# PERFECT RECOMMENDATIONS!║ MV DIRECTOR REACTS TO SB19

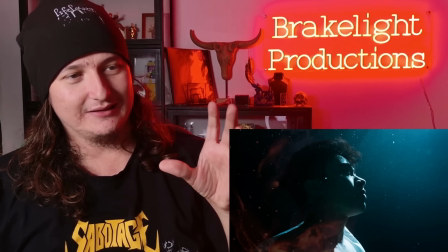And I keep telling them,
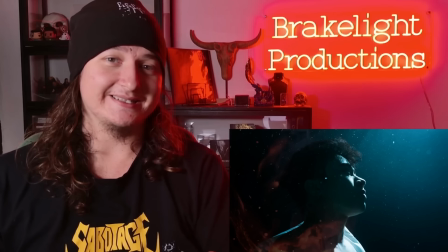what we can do is take a very simple idea and just execute it to perfection.
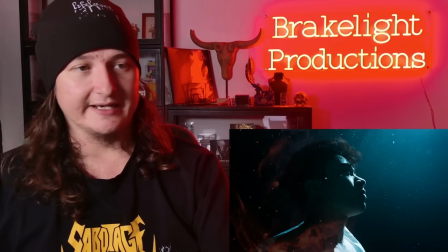And this is an example of that. All they're doing is overlaying shots on top of each other.
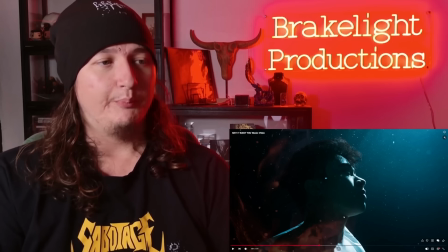That's it. It's quite simple. But they're doing it to perfection.
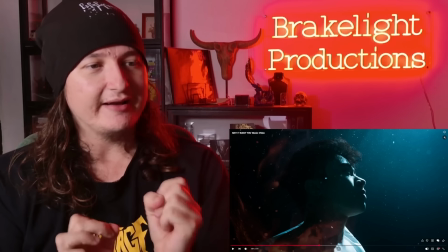They are getting the shadows just right,
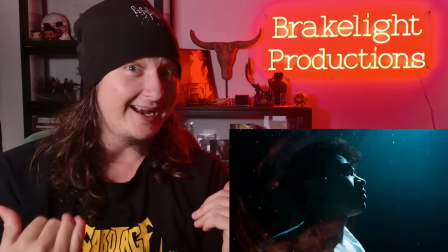and the opacity layers and the lighting, so that you get those shadows,
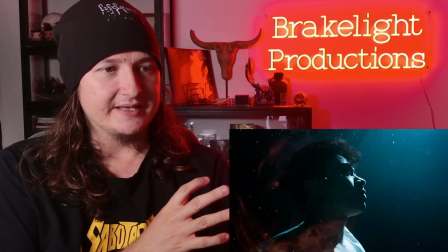so that you basically end up in this spot where you can't see the
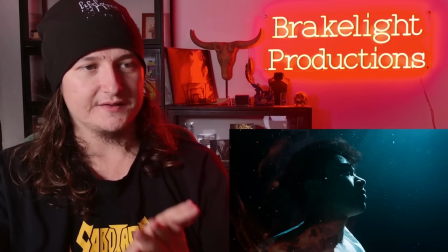lines where one shot starts and another one ends.
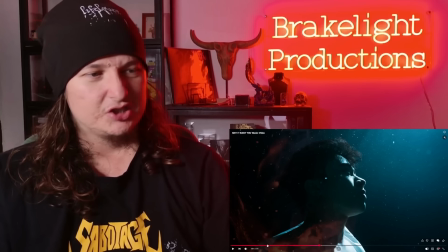And that's impressive when it's like two shots put together or whatever.
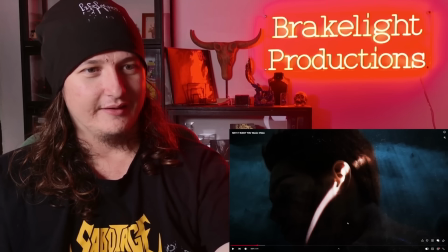But when you get stuff like where's a good example?
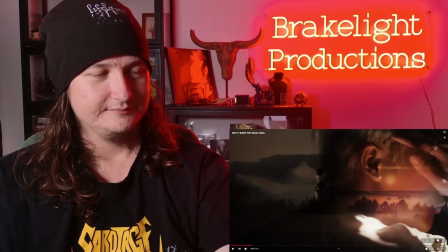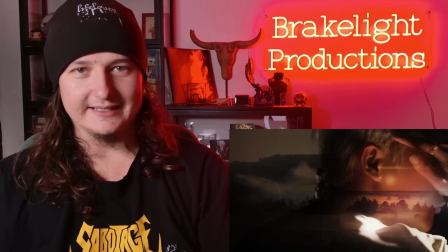Those are two completely different backgrounds. Like,
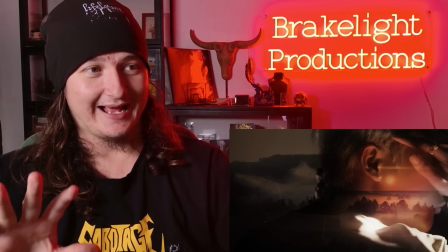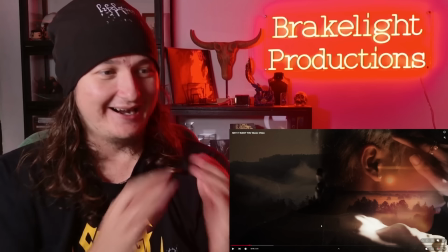how is it perfect? Like, you can't see the seam line.
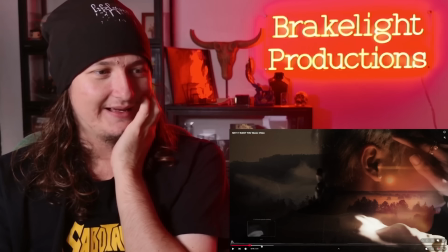It's just wow. And like the lighting on them matches it so well.
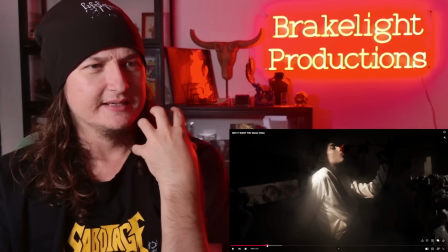I love the mood and the sensuality.
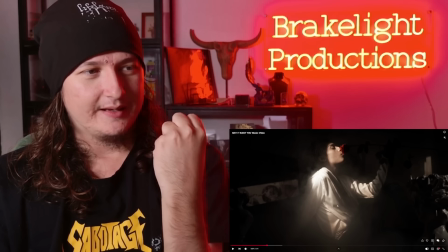Like, again, it's like, it is really easy to make a video sexy.
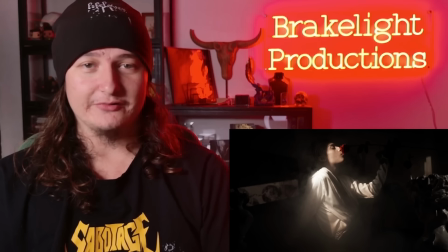Like, it is. You do it like a Nicki Minaj video or Cardi B
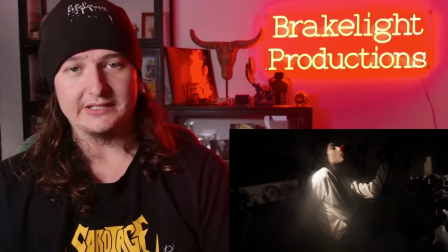video where you just get people in skimpy clothing rolling around and
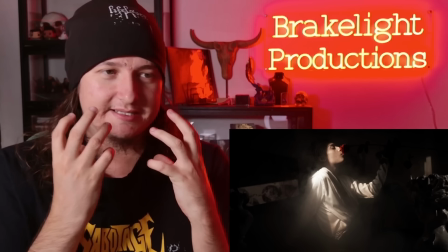job done, and that's it. But sensuality is so much harder to convey,
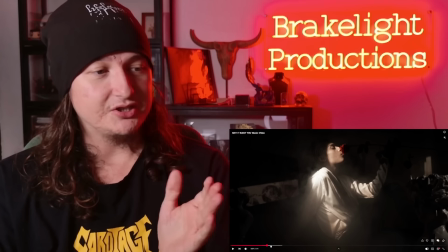and they've captured it so well here.
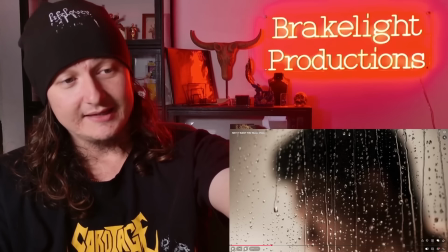It's subtle things like this shot where they're out of focus,
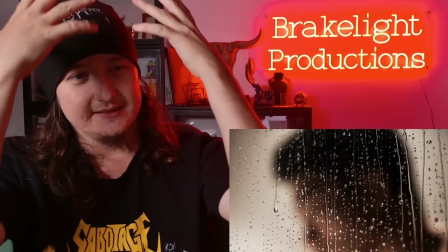but you're filming through this watered glass.
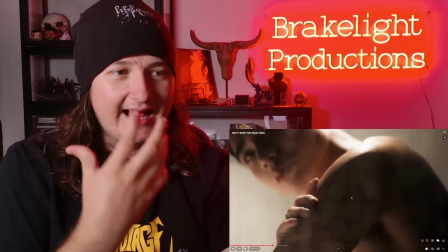Like, it adds like something like that.
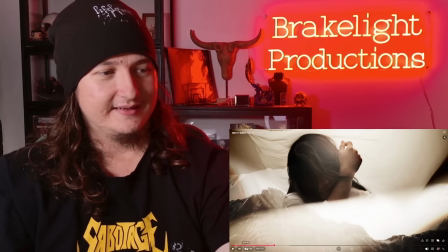It just adds like that movement and stuff.
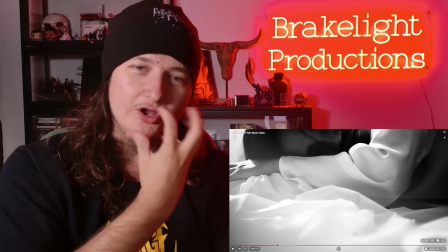That the lighting, the slowness of the apple dropping and stuff.
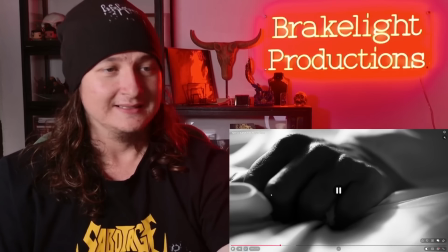Like, it's just so well done. This is important to talk about.
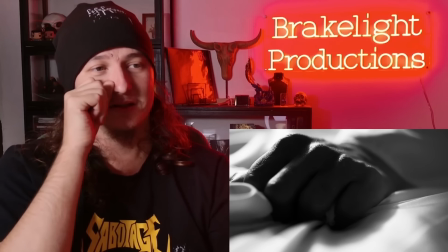So, lighting. So many people, because you go through
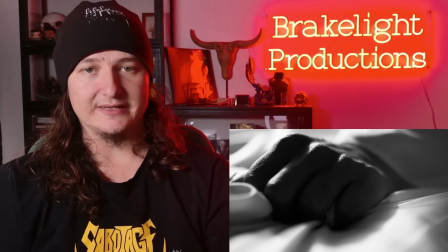half of the people that go through film school, they learn 3-point lighting and then that's it.
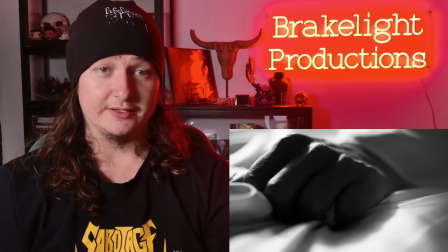Honestly, don't worry about 3-point lighting. You don't need to know 3-point lighting.
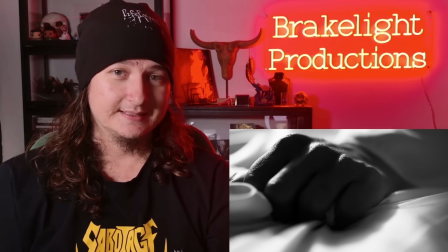What you need to know is how to light for action and how to light to make things look pretty.
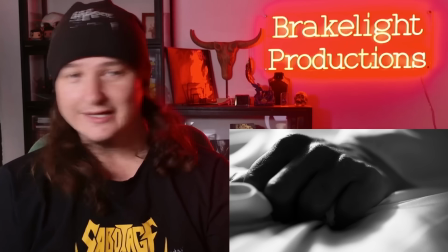And 3-point lighting don't do that.
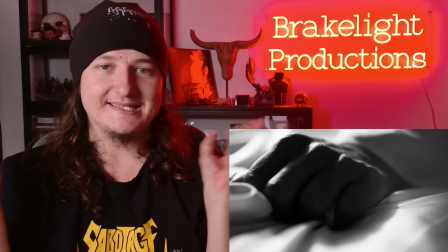3-point lighting is just like, oh, it's nice and balanced and we can see every detail, blah, blah, blah.
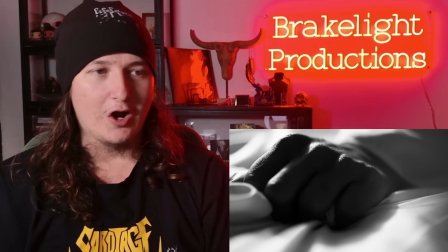It's good for an interview or whatever.
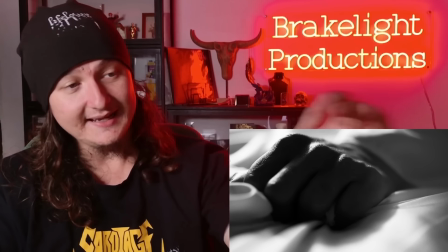Even then, it's sort of boring in all honesty. But this is what you need to learn.
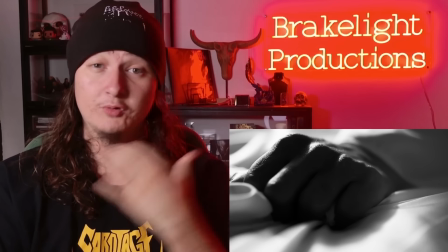If you want to do lighting, if you want to be a DOP, if you want to be a director, this is what you've got to learn.
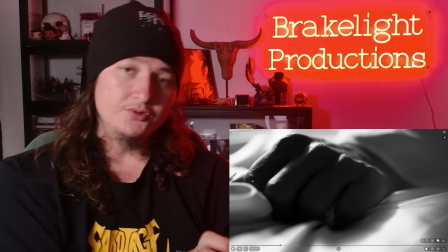And it's very simple. This is just using shadows to add shape.
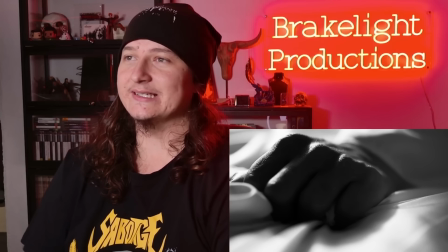So like, if I turned fully into this light and had my camera positioned there,
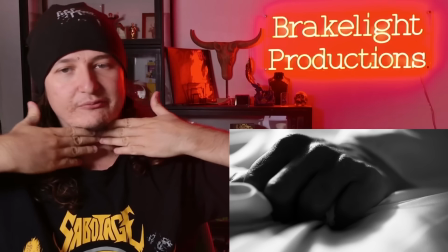all of this would be the same shade and it would be boring.
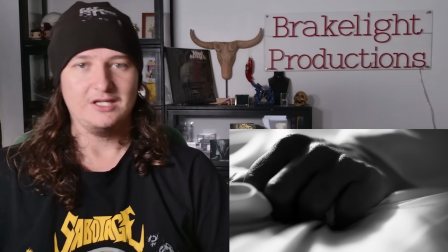Like, especially if I turned that off, it would just be bland, boring.
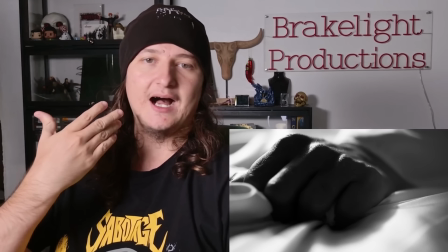Like, you lose half of my features, right?
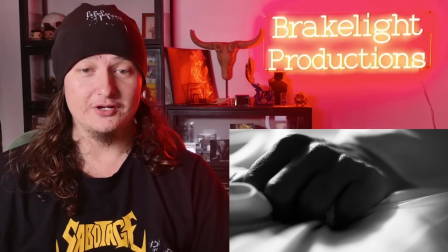So even with something as simple as doing a music video, I add shape to it.
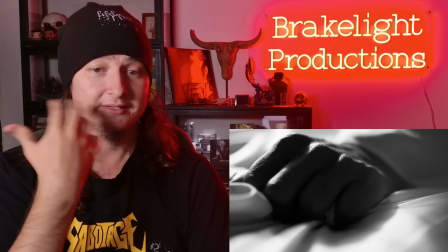I'm sitting at a 45-degree angle there where you can still see both of my eyes.
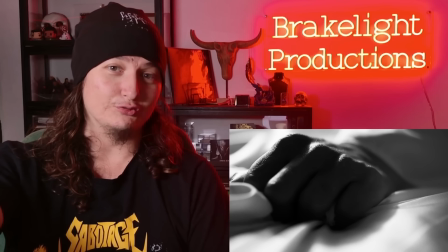It's nicely lit. I've got eye lights so that I feel more relatable and human to people on the other side of the screen.
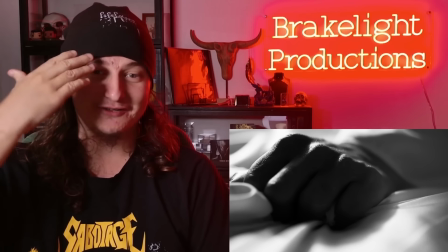I am a robot. So I've got that shape to my face, but then I've also got the red
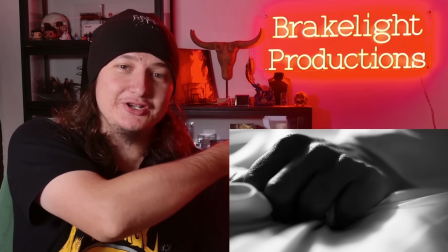backlight that adds separation between me and my background,
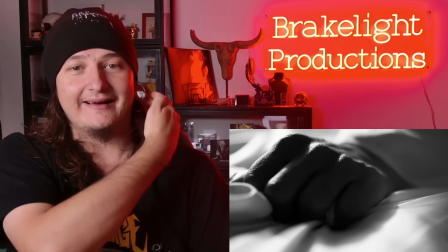while also adding a nice hair light to the back of me. Now, this isn't perfect.
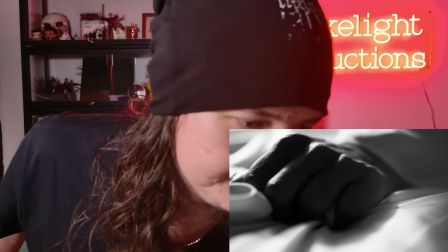This is like YouTuber setup, but that's what you need to be thinking about, right?
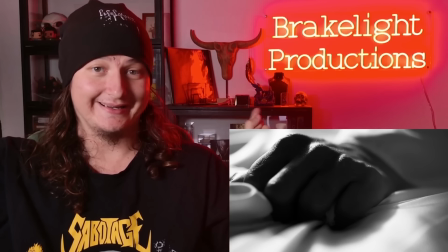This right here is 2-point lighting. This ain't 3-point.
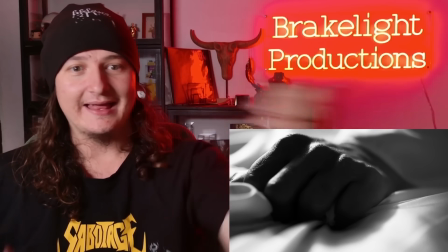3-point would be chucking another light there and then having a perfectly balanced face, and it's boring.
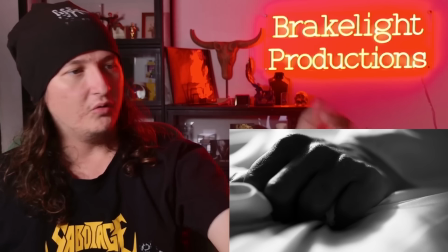Here, you've got shadows, you've got shape. All that is a hard light coming in from the back there,
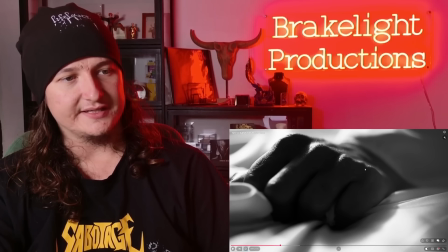and so it's picking up the far sides of those knuckles and leaving everything in the foreground in shadow.
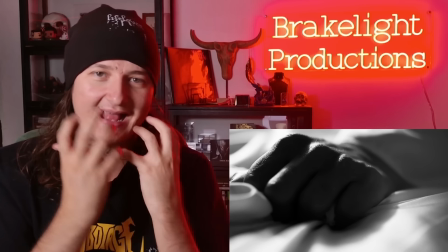And that adds shape, that adds feeling and texture.
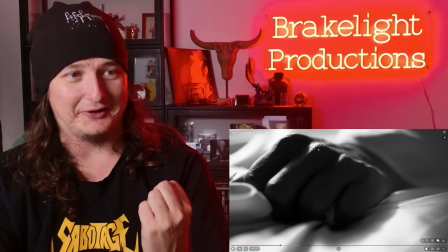Like the fact you can actually see the detail of his skin.
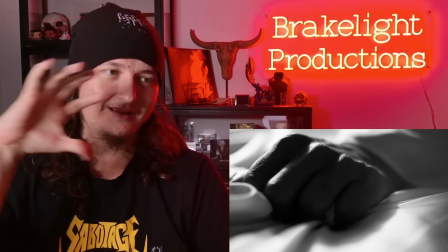It's incredible, right? If you had a light in the front here, matching that backlight, this shot would be nothing.
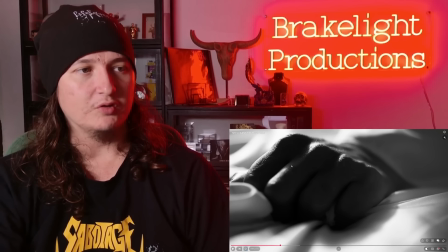You would see no detail. You wouldn't see the shape of his knuckles. You would lose any detail of that skin and the hairs on it and all of that.
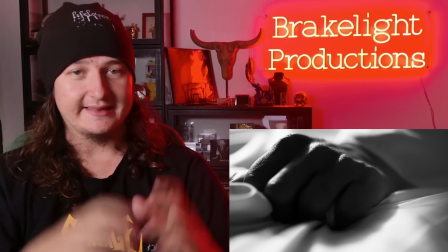Like, all of that would be lost. It would just be, oh yeah, there's a flat looking image, you know.
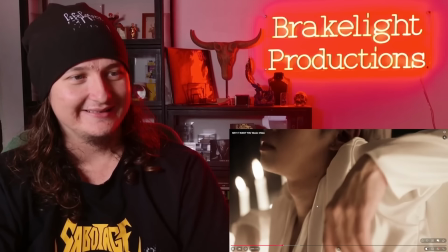But this is art, man. Like, just so cool.
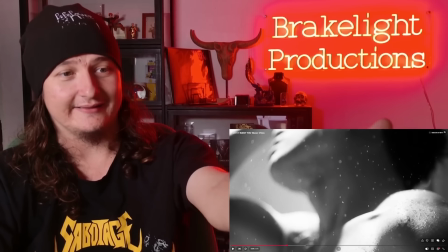And so much of this uses that technique right here. Again, that's just a top light coming through.
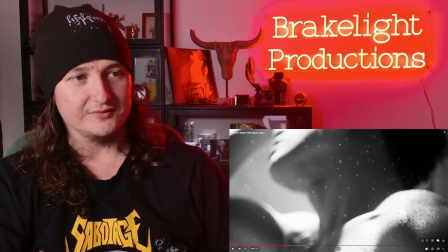So we're getting shadows under the muscles, under his chin and on his neck.
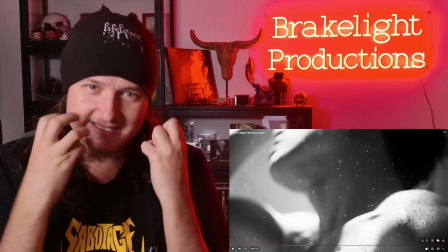That's adding shape and sensuality to the shoot.
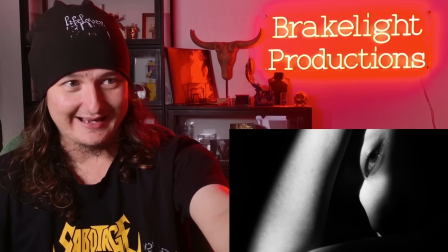That, magnificent. Like, again, just beam of light, spotlight, boom.
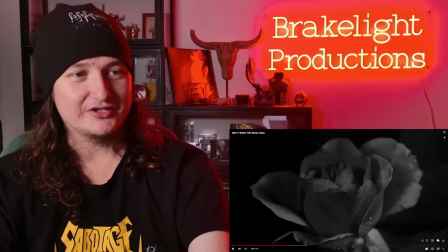Just so cool.
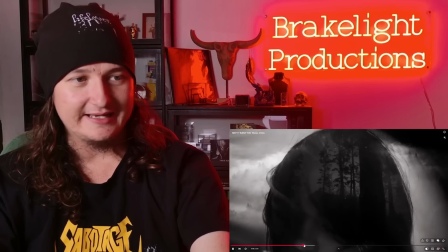Like, and then, yeah, just stitching these shots together.
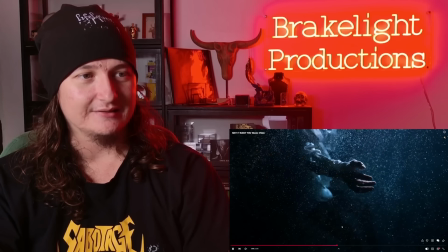It's incredible. And I love the pops of color. I love, like, all these particles and stuff.
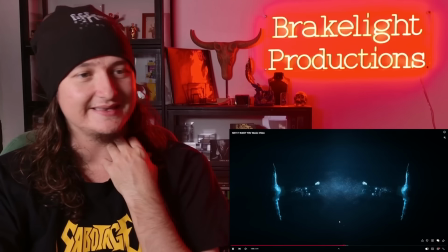It's so cool. They chuck some bokehs in there as well, which look great.
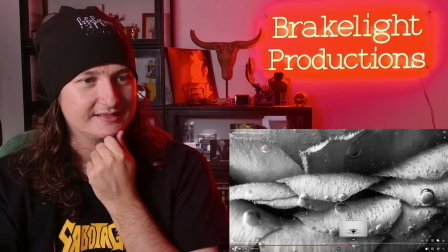And yeah, it's just, it is just a fascinating watch.
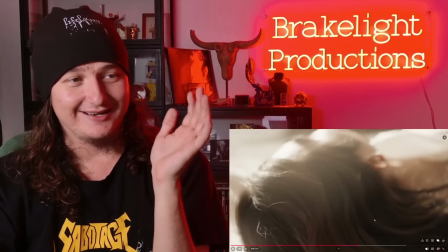Like, this is some cinematographer's showreel right now.
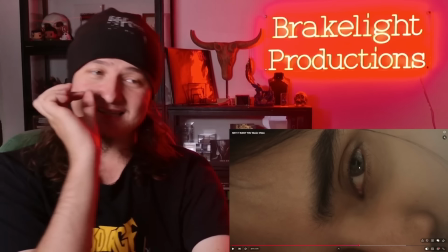And like, these highlights, again, boom, highlight. It's a subtle highlight with this one, but it's still an highlight.
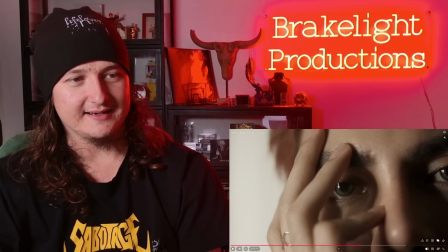And then this is even more pronounced. Like, look at that. Just wow.
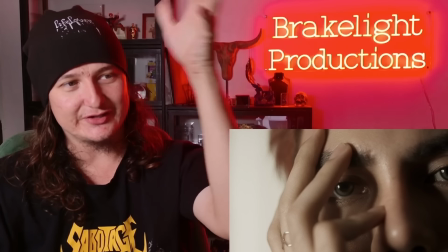And again, using the shadows so that we get texture, we get shape.
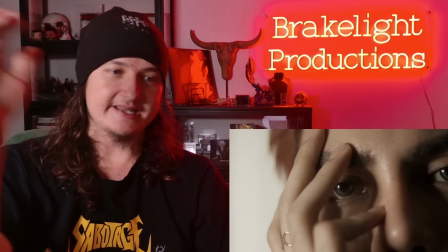If there was another light coming from the other side here, all of that detail, all of that mood would be gone.
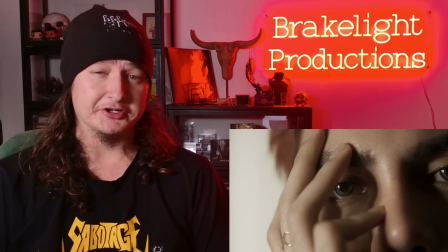There's a lot of model shoots I do where I literally just use one light.